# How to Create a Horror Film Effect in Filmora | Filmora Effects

Hey everyone, welcome to the Filmstock channel. In today's video, I'll be showing you how you can use the horror film filter pack to enhance your videos just like this.
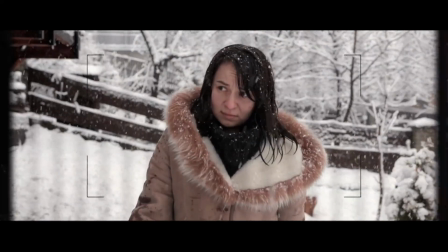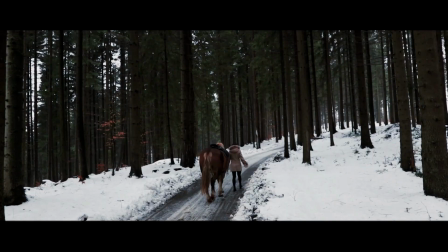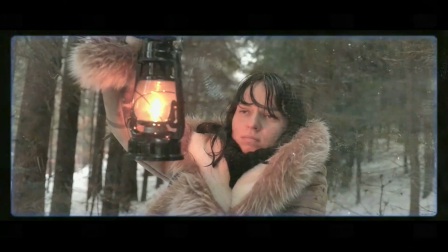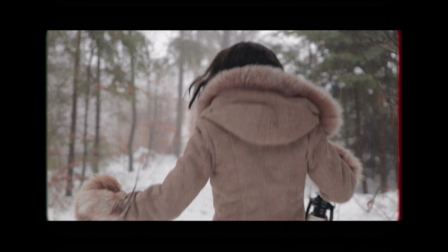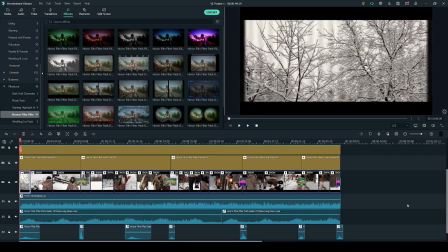59s
So here we are in the Wondershare Filmora video editor, and as you can see, I already have my project here on the timeline and it's been fully put together. Now in this video, I'll be going over how I used some of the elements from the horror film filter pack to make this video,
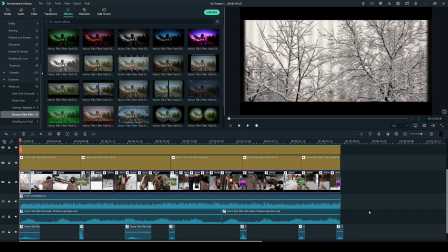75s
which includes adding the overlays, filters, the transitions and the sound effects.
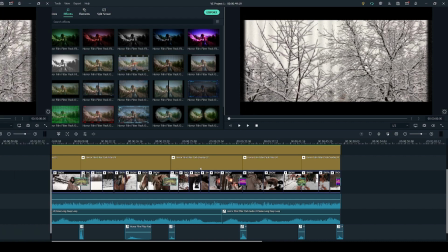81s
So firstly, let's have a look at what the horror film filter pack comes with. In the audio tab, you get 17 different sound effects.
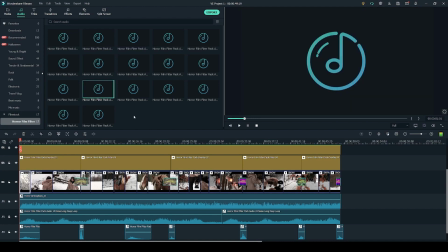88s
You can preview them by double clicking on the effect. And once you're ready to go back to your timeline, just click back on it.
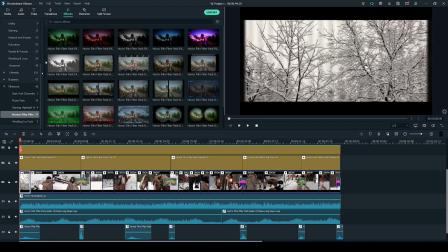97s
In the effects tab, you get 6 filters, which are the top 6, and you get 18 overlays with different effects.
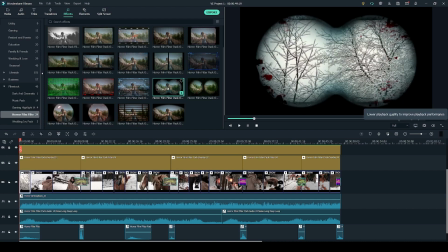105s
Again, same as with the audio tracks, you can preview them by simply double clicking. And lastly, you get 8 transitions, which are the sort of glitch effects.
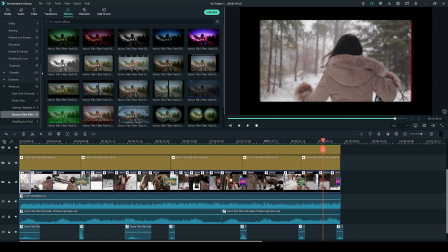113s
So let's start with me showing you how I added the overlays to the video. Throughout the video, you see a variety of different overlays and some filters too.
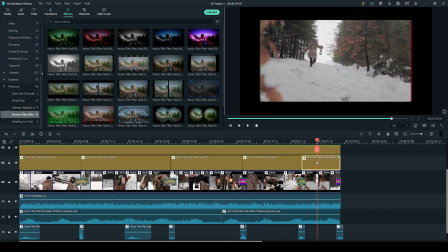122s
So as an example, I'm going to delete this last overlay right here by pressing delete on my keyboard.
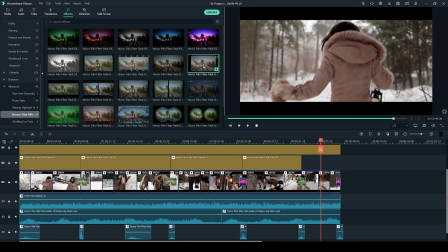128s
And now to add it back in, I need to click on the overlay and drag it
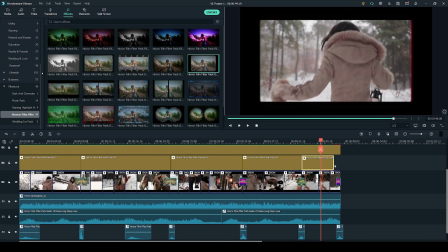132s
onto the timeline into the desired location and drag the edge to adjust to the length of the overlay.
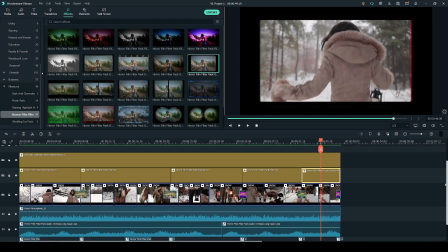138s
Now you may have noticed that there is another overlay on top of it. It's actually from a different pack, the Dark and Cinematic Intro pack.
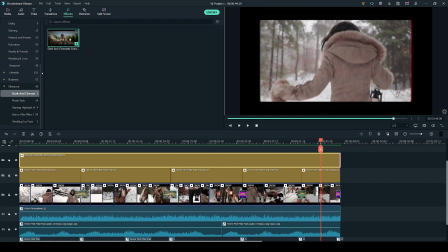145s
And what this basically is, it adds the black lines on top and bottom of the video,
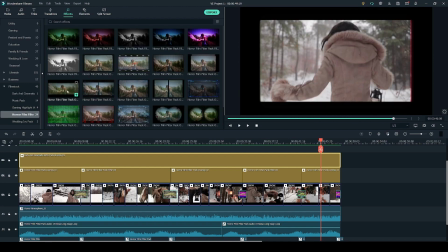151s
which you do see in some of the overlays, for example this one and this one here, but not all of them.
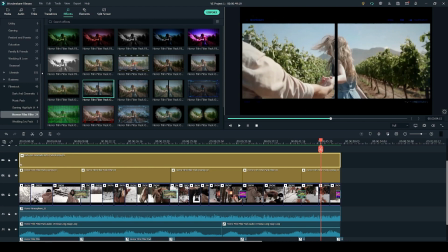156s
So if you do want to achieve that effect, this is a great pack to get it from. If you double click on the overlay in the timeline,
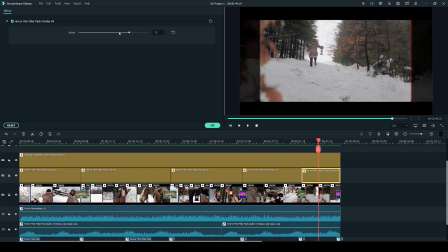164s
you'll get this effects window where you can use the slider to adjust the strength of the overlay.
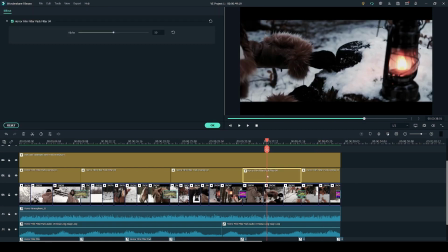170s
That can come in very handy, especially if we have a look at this filter right here, which I've set to 50. Because if it's at 100, it does look a little bit too strong. So you can dial it back by reducing the strength.
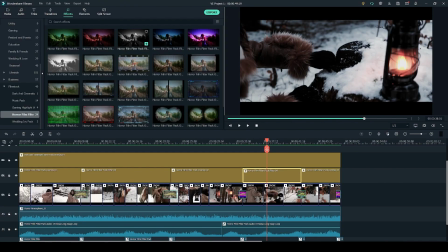183s
Adding the filters from the effects tab is the same as with the overlay that I just showed you. You simply click and drag the filter onto your timeline. Next, let me show you how simply you can add the transitions.
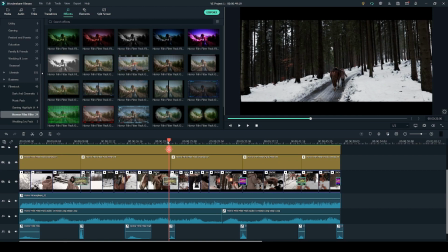196s
So as an example, let's use this transition right here,
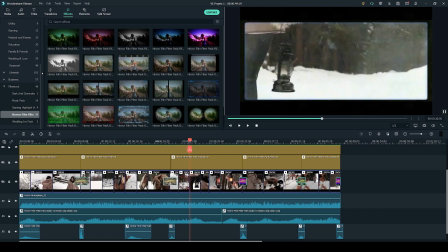202s
which I've used to make the transition from the filter into the overlay a little bit smoother.
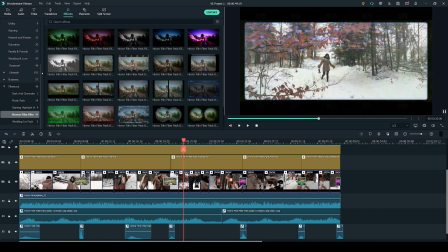207s
I'm going to delete this transition by pressing delete on my keyboard.
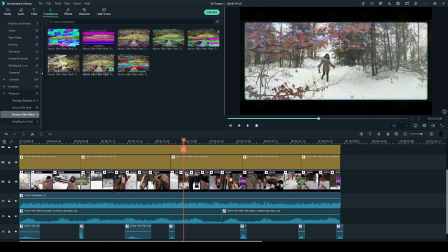211s
And to add it back in, I'm going to go to transitions tab and click and drag the transition into the desired location. You can also click on the edges and drag them in and out to adjust the length of your transition.
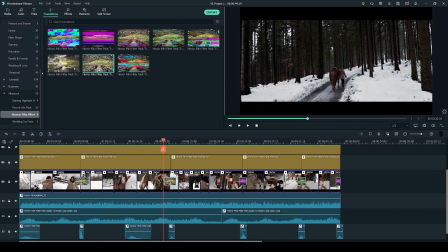224s
Lastly, to make the transition look less out of place, I've added a sound effect underneath,
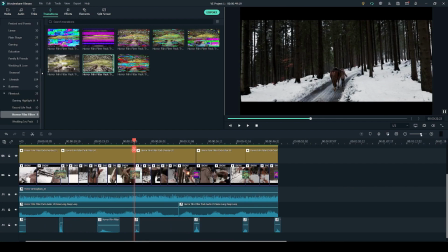231s
the one that comes in the horror filter film pack. For this, I'm going to zoom into the timeline and delete this sound effect right here.
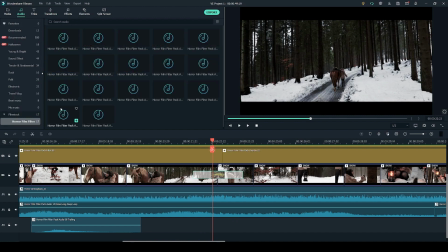239s
Now I'm going to head over to the audio tab and drag the effect back in. It was this one right here, number 4. I'm going to click and drag it into the timeline.